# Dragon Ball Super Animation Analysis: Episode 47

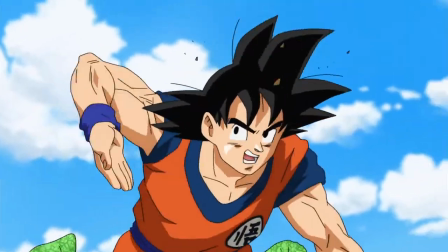There's not much else to talk about here, since it's mostly dialogue. About 11 minutes into the episode, we get more Future Trunks material.
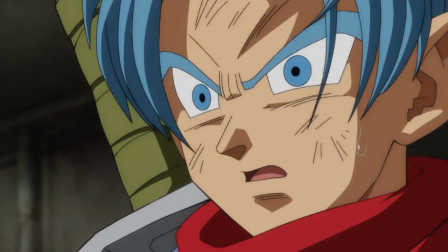This part is mostly dialogue as well, but it's worth noting since it's one of the few parts where Ishikawa's style really comes through.
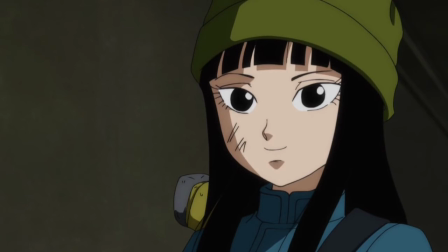It's pretty polished and on-model, which is typical of Ishikawa's work. He's a very solid supervisor in his own right. After the eye-catch, it's back to the present again.
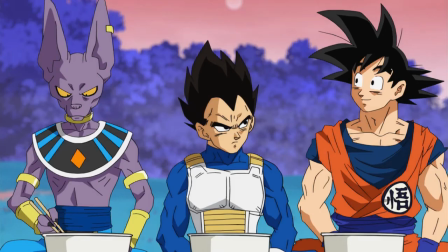This scene is fairly strange, since Tate seemingly pops up again, but it's heavily corrected Tate.
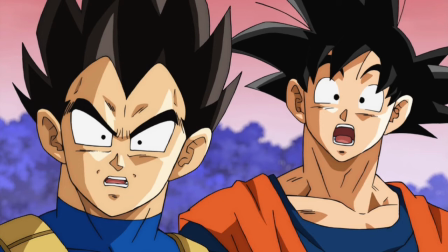He's not completely unrecognizable, but many people like Chief Animation Supervisor Ide Takeo left their own touches on it. It looks somewhat bizarre compared to the rest of the episode, but I guess it doesn't look completely awful.
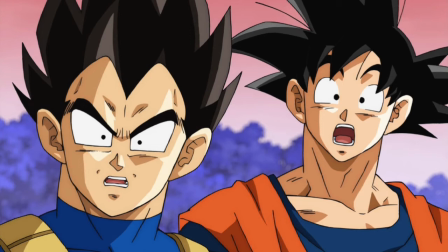It looks pretty fine for what it is. Let's skip forward once again, back to future Trunks and Mai.
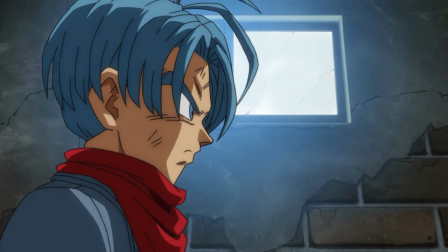Ishikawa's supervision pops up once again, as does Ide's.
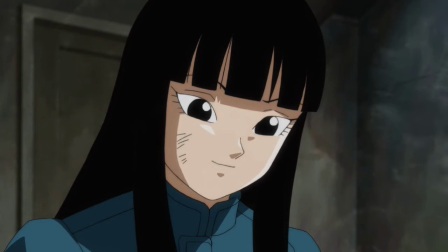After some dialogue, Trunks and Mai head for Capsule Corp, where they are confronted once again by Black,
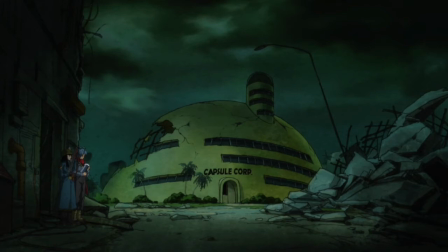and Tate shows up one last time to deliver the best piece of animation in the episode.
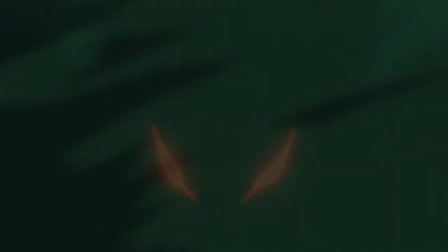Black descends from the sky, surrounded by a menacing funnel of smoke and sparks. Trunks draws a sword and runs toward him.
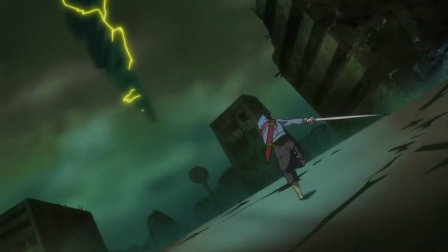I really love this shot, the sense of scale is so good.
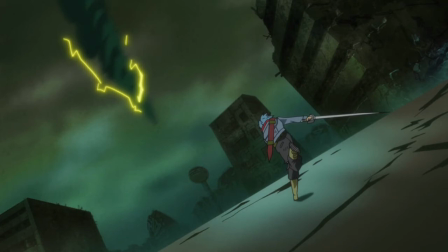This perspective is very exciting, and Kakudo Hiroyuki, who was the storyboard artist for this episode, did a fantastic job here.
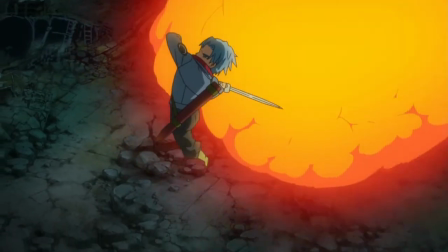Black fires a key blast at Trunks, who leaps into the air and generates an attack with a slash of his sword.
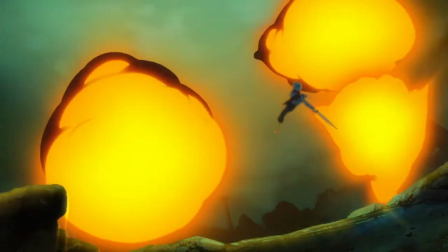Black dodges and retaliates by firing more key blasts, which Trunks deflects. This is my favorite part of the cut.
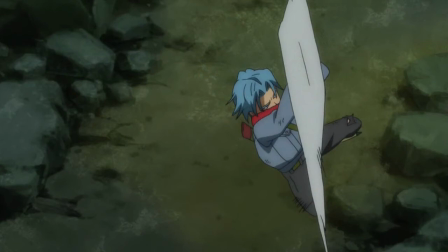I love how Trunks' sword becomes a cool-looking smear, and how loose and exaggerated his body movement is. It only lasts for a few seconds, but it looks very cool in motion.
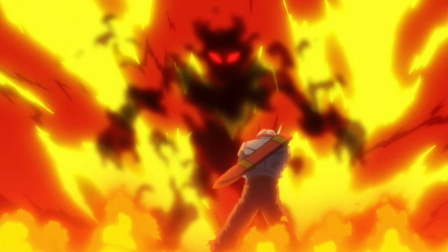Black then looms over trunks as a giant cool-looking wall of fire before knocking him backwards. One last cool cut that I liked happens here, when Mai shoots at Black.
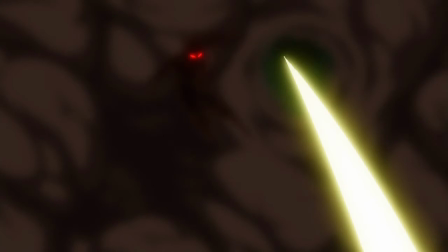Black shoots back at her, and as the blast is traveling towards her, we actually get some background animation.
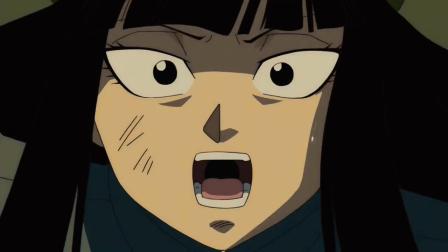Background animation is actually one of my personal favorite techniques.
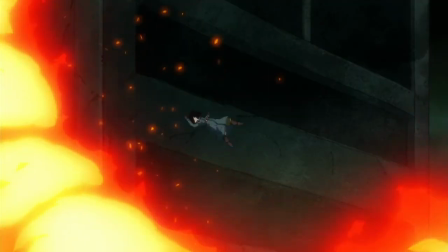This isn't the greatest piece of background animation I've ever seen, but it's still an interesting cut that serves as another testament to the solid production this episode had.
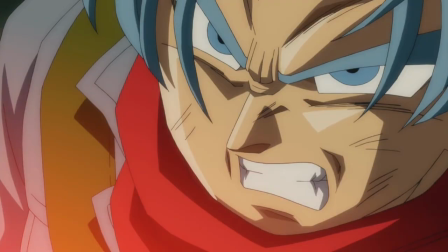Unfortunately, I'm not sure who animated it. Ishikawa really brings his A-game at the end for the reveal of Goku Black.
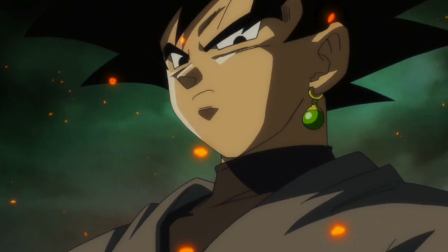The episode finishes on a high note thanks to his animation, which features very polished and nice character artwork.
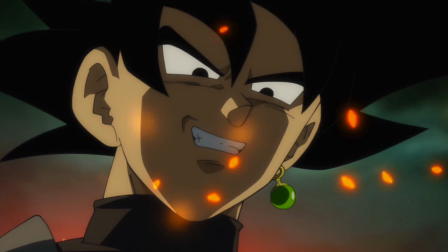It was a fitting and well done introduction to the new villain of the arc, and an appropriate send off for a great episode.
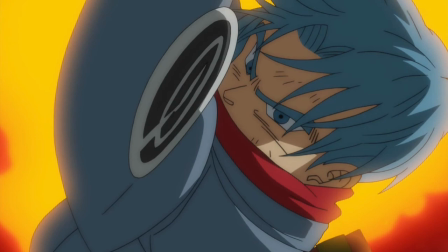Episode 47 is still one of the most well-animated episodes in Super so far, and it continues to hold up so strongly. Many consider 47 to be Tate's magnum opus on the series, and it's hard to disagree. It's astounding to think about how much he animated,
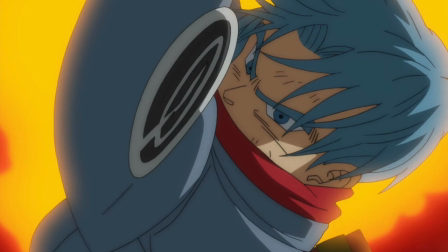and I'm sure his ability to do so much was thanks to the extra time he received between episode 38 and 47. Six weeks is the normal time supervisors usually get for Super Now, and Tate was given nine. That doesn't necessarily mean that he spent nine weeks working on the episode, since I don't know when storyboards were finished,
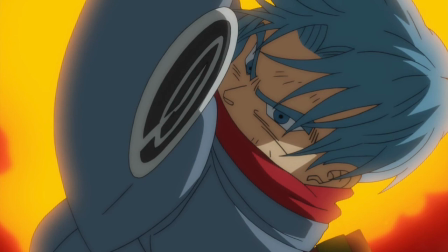but it's clear that the production environment was better than it typically is for this show. That being said, his massive workload is probably why a few scenes,
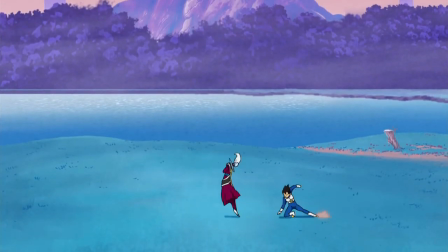like Vegeta training with Whis for example, are a little rough around the edges.
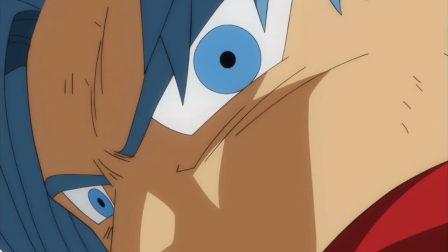Still, I think he did a phenomenal job. I think Ishikawa deserves some props too.
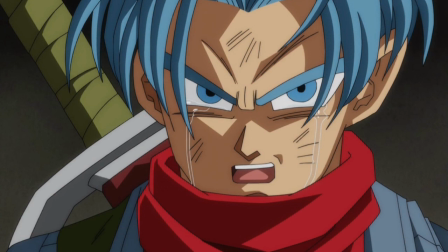His scenes do look nice, and I think he compliments Tate well. I do wish he would have handled a few more dialogue scenes though. If New Type magazine is correct, and sometimes it isn't, Ishikawa and Tate might be teaming up once again this weekend to tackle episode 65.
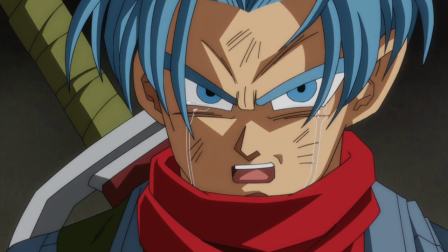Here's hoping that they work another miracle.